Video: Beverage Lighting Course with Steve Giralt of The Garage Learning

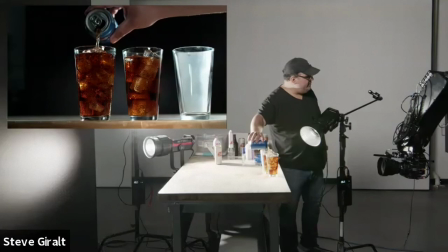look at that sparkly light so eventually this will actually if i fill it up enough you see them start floating there yeah you see and
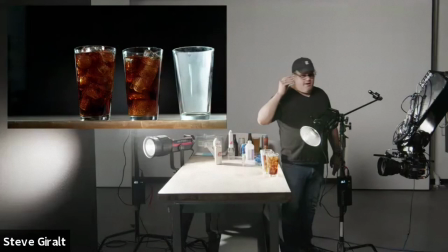the good and bad thing about that is eventually you end up with a dark spot down at the bottom but it is more natural it's more like real
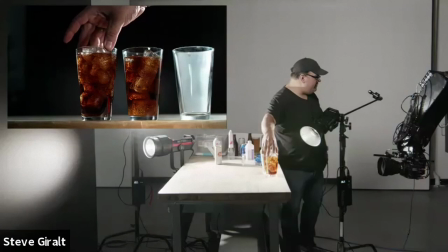soda is and then it's always good to kind of spin your glass to find the most perfect you know point for the light
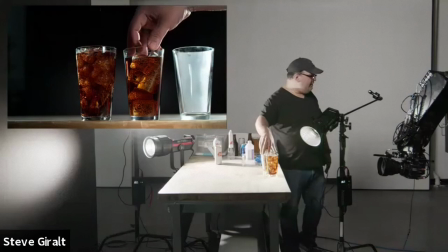but you see these are actually both looking pretty nice you know but you see the difference like this reacts more like real ice and this you could tell is a
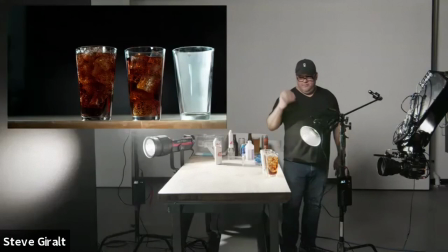little more fake kind of cuby ice it's good to have you know if you're going to try to be doing this like it's good to have a huge
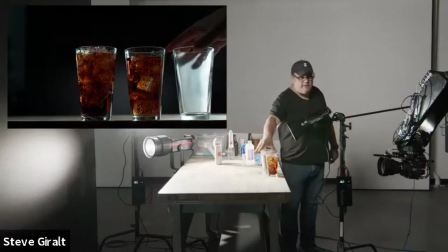collection of all of it as much as you can but you see with this I didn't like this is literally um yeah that's this is
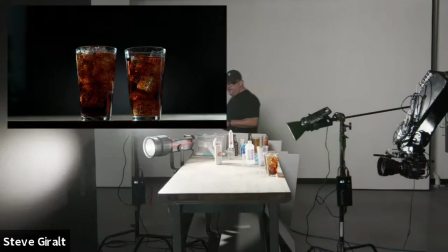literally one light that's that's lighting this scene right now so this is literally just well i guess there's the background light a little bit but that's not really
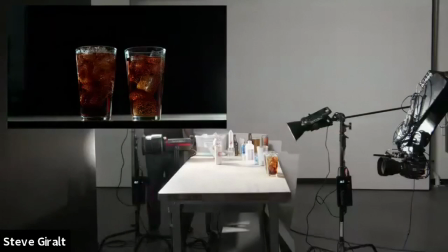having much of an effect on our drink so this is really just this one light that's hitting it from behind um i'm actually gonna walk
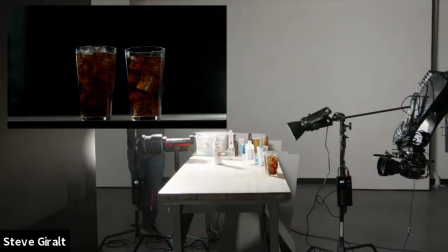this to show you like so they come more behind it it gets a nice flare too um but if i come too much to the side once i'm here it just it just really goes flat so there's just there's a just the sweet spot um and as i go lower you see it
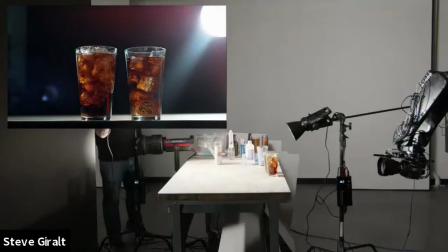kind of really sparkles more at the bottom versus the top so you know you you want to play around with whatever light you're using um
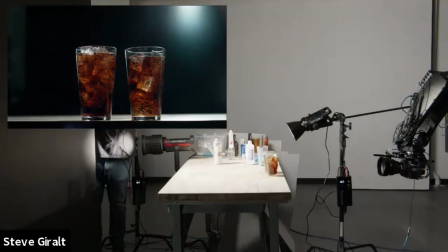a lot of times going straight from behind is really beautiful if you didn't want the flare i could probably you know block my lens off
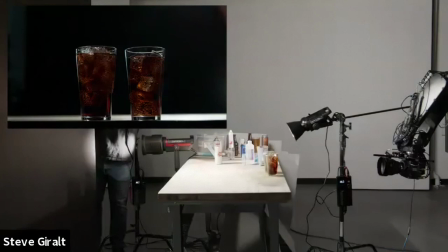somehow but right now um there is it come on flare there you go somewhere in there uh there you go so you could
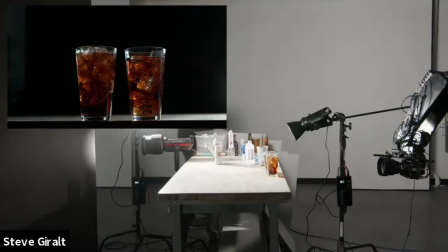get that really nice dramatic light uh but not get the flare but the flare's kind of gonna kind of nice i don't mind it um so but then you know
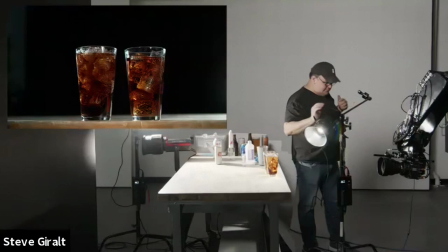if you did want some of those droplets on the front you're gonna want a little bit of light from the front too to
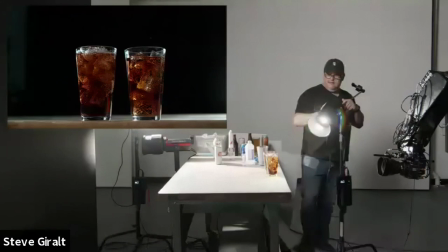really catch the condensation and the droplets and a little more sparkle and the ice.
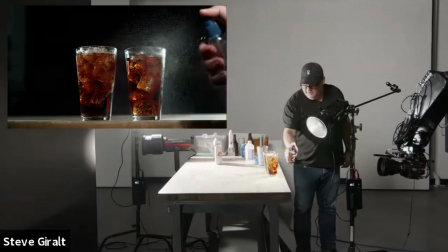But, and then, you know, same thing. If we're going all in here, you could, you know, add a little condensation to it.
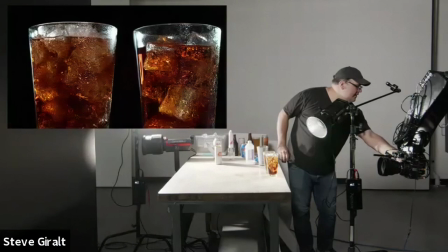And, whew, nice, cold, refreshing Pepsi.
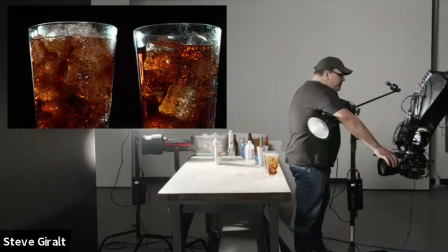I'm going to go closer there so you can see the difference between the two ice cubes and kind of how they read.
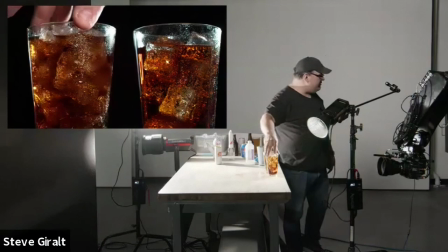I actually personally like this ice right here for this particular shot we're doing. I feel like the sparkle coming through it is really nice.
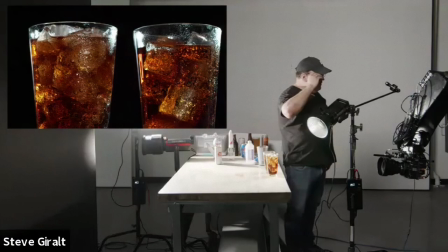I broke my own rule and I put condensation above the line, but you can use Q-tips and stuff to kind of clean some of that up as you go.
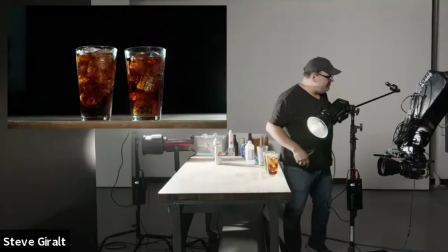But as you see there, it looks pretty great. And then, yeah, I mean, the same thing with this though, is if you wanted to pour it just like halfway and then do a pour as well.
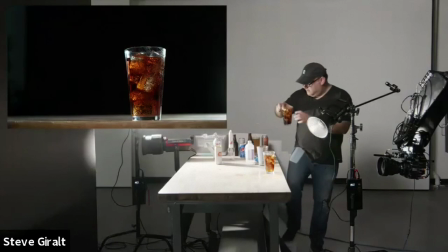Let me actually pour some of this out,
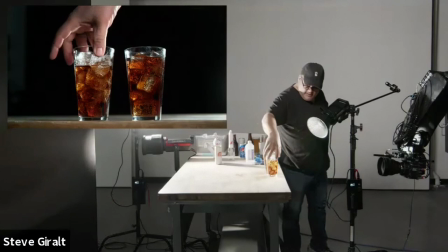It's not going to be the most perfect, but it'll be nice enough. So let's say we're here.
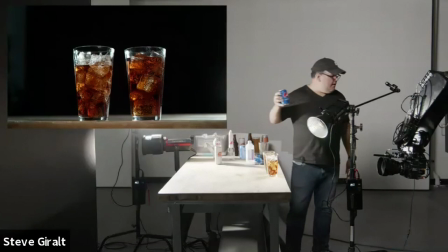All right. So Dan, let's trigger this one again.
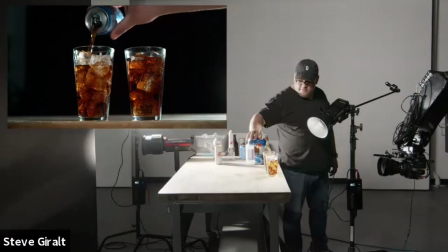All right. Here we go.
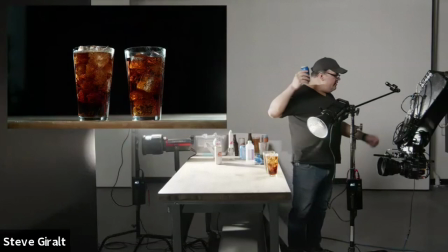There we go. And trigger. So another thing to consider when we're shooting these kinds of fizzy beverages is you really want to get that fizz at the top.
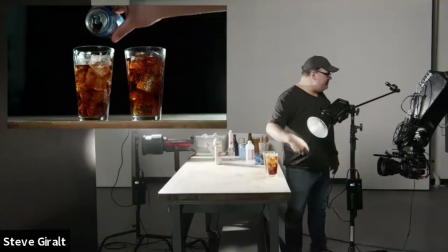um that's where this back edge lighting really works really well because it's really putting an edge on those little drops as they fly up into the air
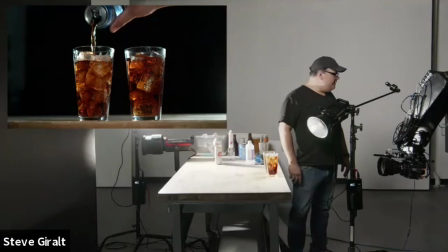i'm really a master pourer but you know a lot of times we have the robots do it for us um so you know we we would have cleaned up the glass a little better because obviously
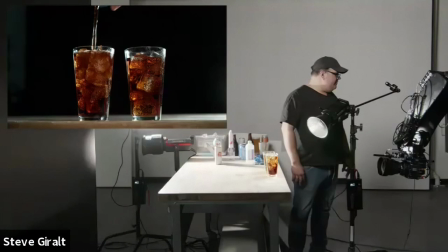we would start with a fresh glass probably every take but there's something nice about of the fact that this ice moves. Whoo, that actually flew over the top.